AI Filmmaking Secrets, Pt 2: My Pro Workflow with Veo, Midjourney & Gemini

All right, welcome everybody to part 2 of how I created the In Your House animated music video by The Cure. If you happen to miss part 1, simply click the link above and take a quick peek. That was a very short video. I actually uploaded it as a short, and in that video I went over how I came up with the overall concept, the aesthetic, the color grading, and the development of the very first scene. So if you're having a hard time getting started, take a look at that video. It will help you out a lot. Let's get right into it. So in this video today, what I plan to go over is all of the tools that I use in the creation of the In Your House video by The Cure,
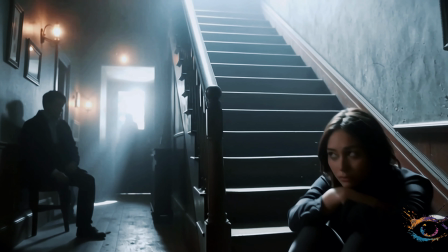0:46 why I use those tools, how I use those tools, as well as how I came up with the different concept or look
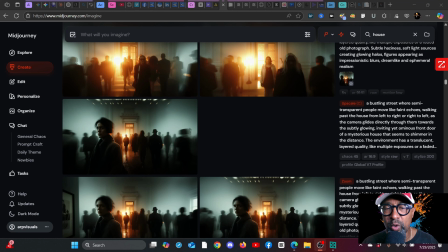0:55 for the characters in this animated music video. So this is kind of where we left off in the part 1 of this series,
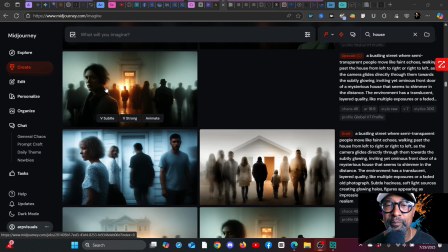1:09 where I had decided that I wanted to go with this as my initial scene. I wanted a ghostly impression-like type of aesthetic,
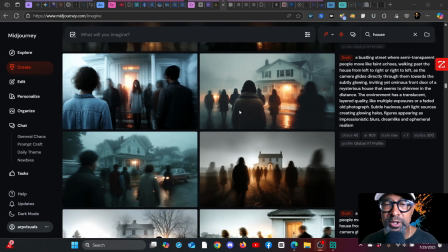1:19 and here are all of the images that were created within Midjourney.
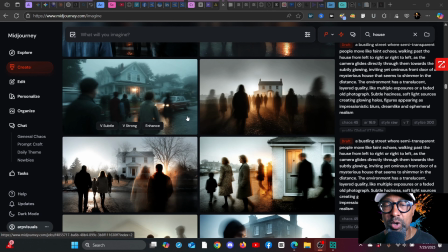1:24 Now originally I did want people walking right to left.
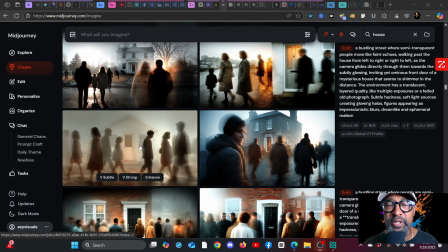1:28 So as you see here, we have some that are working straight towards the house, others that are walking right to left.
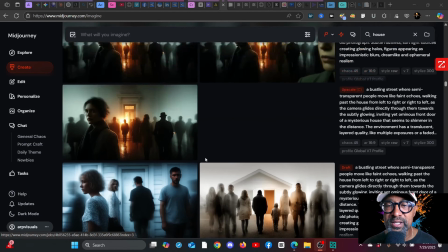1:34 But ultimately, I really decided upon this video, or this image for this video, and that's because I really liked the proximity of this woman and decided that I would push past her through the crowd to the door,
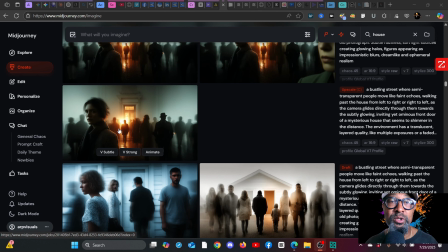1:52 and then the door would open, and that would be the entrance into, or the introduction to, our first couple in the scene. However, I did want to kind of zoom out a little bit more from her
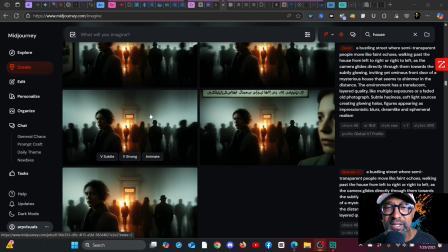2:05 so that I can get basically more of a push-in zoom.
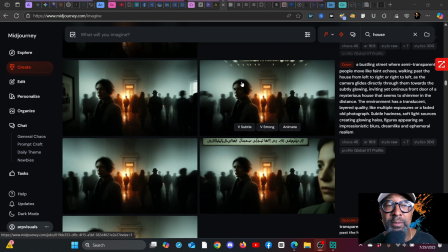2:09 So when I did that inside of Midjourney, you can see I came up, this one has some type of aberration at the top, this has some kind of writing.
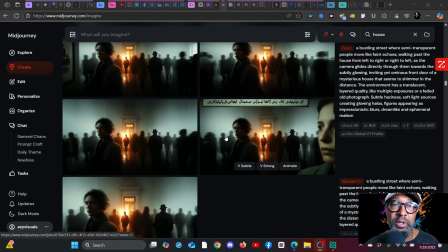2:17 You have two women, which I thought would distract the viewer.
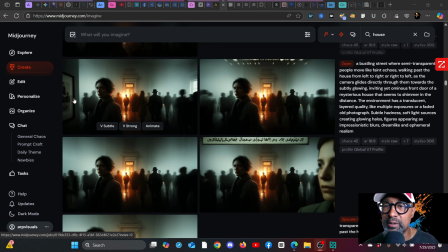2:21 You have this one, which actually has a wall in the middle of the street, which doesn't seem to make any sense.
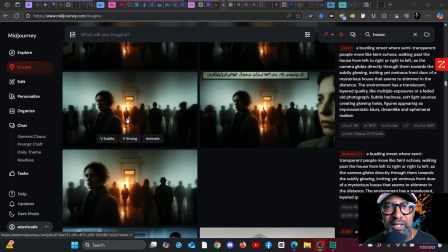2:30 And this one actually ended up being pretty perfect.
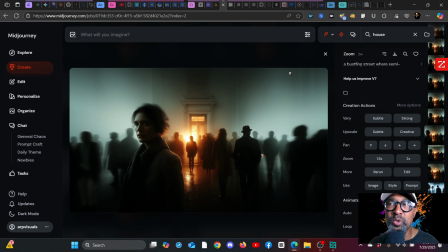2:35 Now, for some reason, when I decided to animate this inside of Midjourney, I was not able to get the exact look that I wanted. So let me show you what those animations came out like.
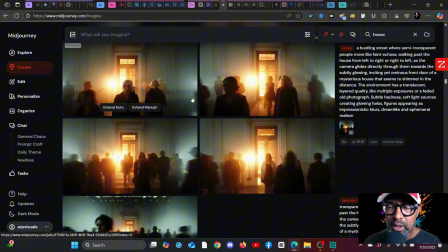2:52 So here we go. Here are the 4 animations. And to be honest with you,
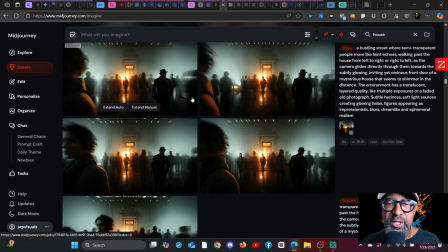2:56 let me explain why I use Midjourney's animation for quite a few of the scenes. So in essence,
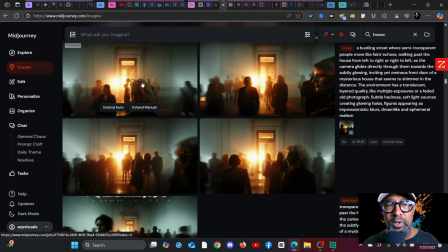3:07 Midjourney is actually pretty good at looking at the initial frame and determining
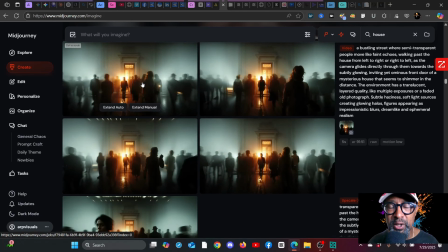3:14 what are the best camera angles or camera movements for that particular scene,
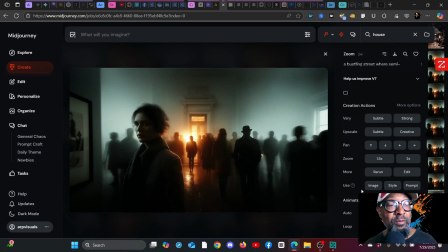3:20 especially if you happen to use their auto, right down here, auto animate feature. I found it to be pretty accurate and pretty good. And when animating for simple camera movements such as a push, a pull, a pan left,
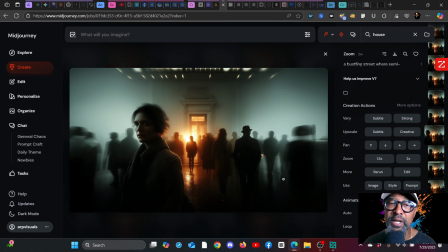3:39 a pan right, or sometimes even a dolly shot, it works fairly well. But I tend not to get that specific, because usually for Midjourney,
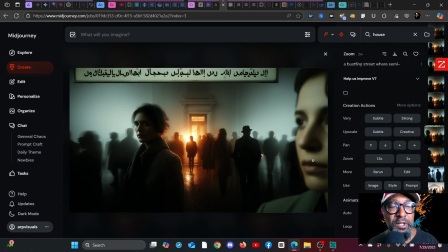3:50 I'm using it for very, very simplistic camera movements, and it kind of has them figured out.
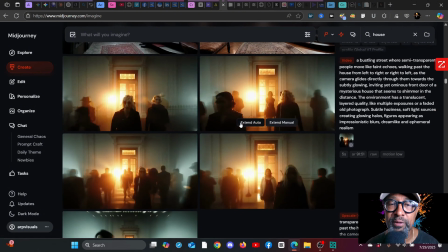3:56 Now, I was not able to get the full motion of the door opening, which would transition into the initial scene.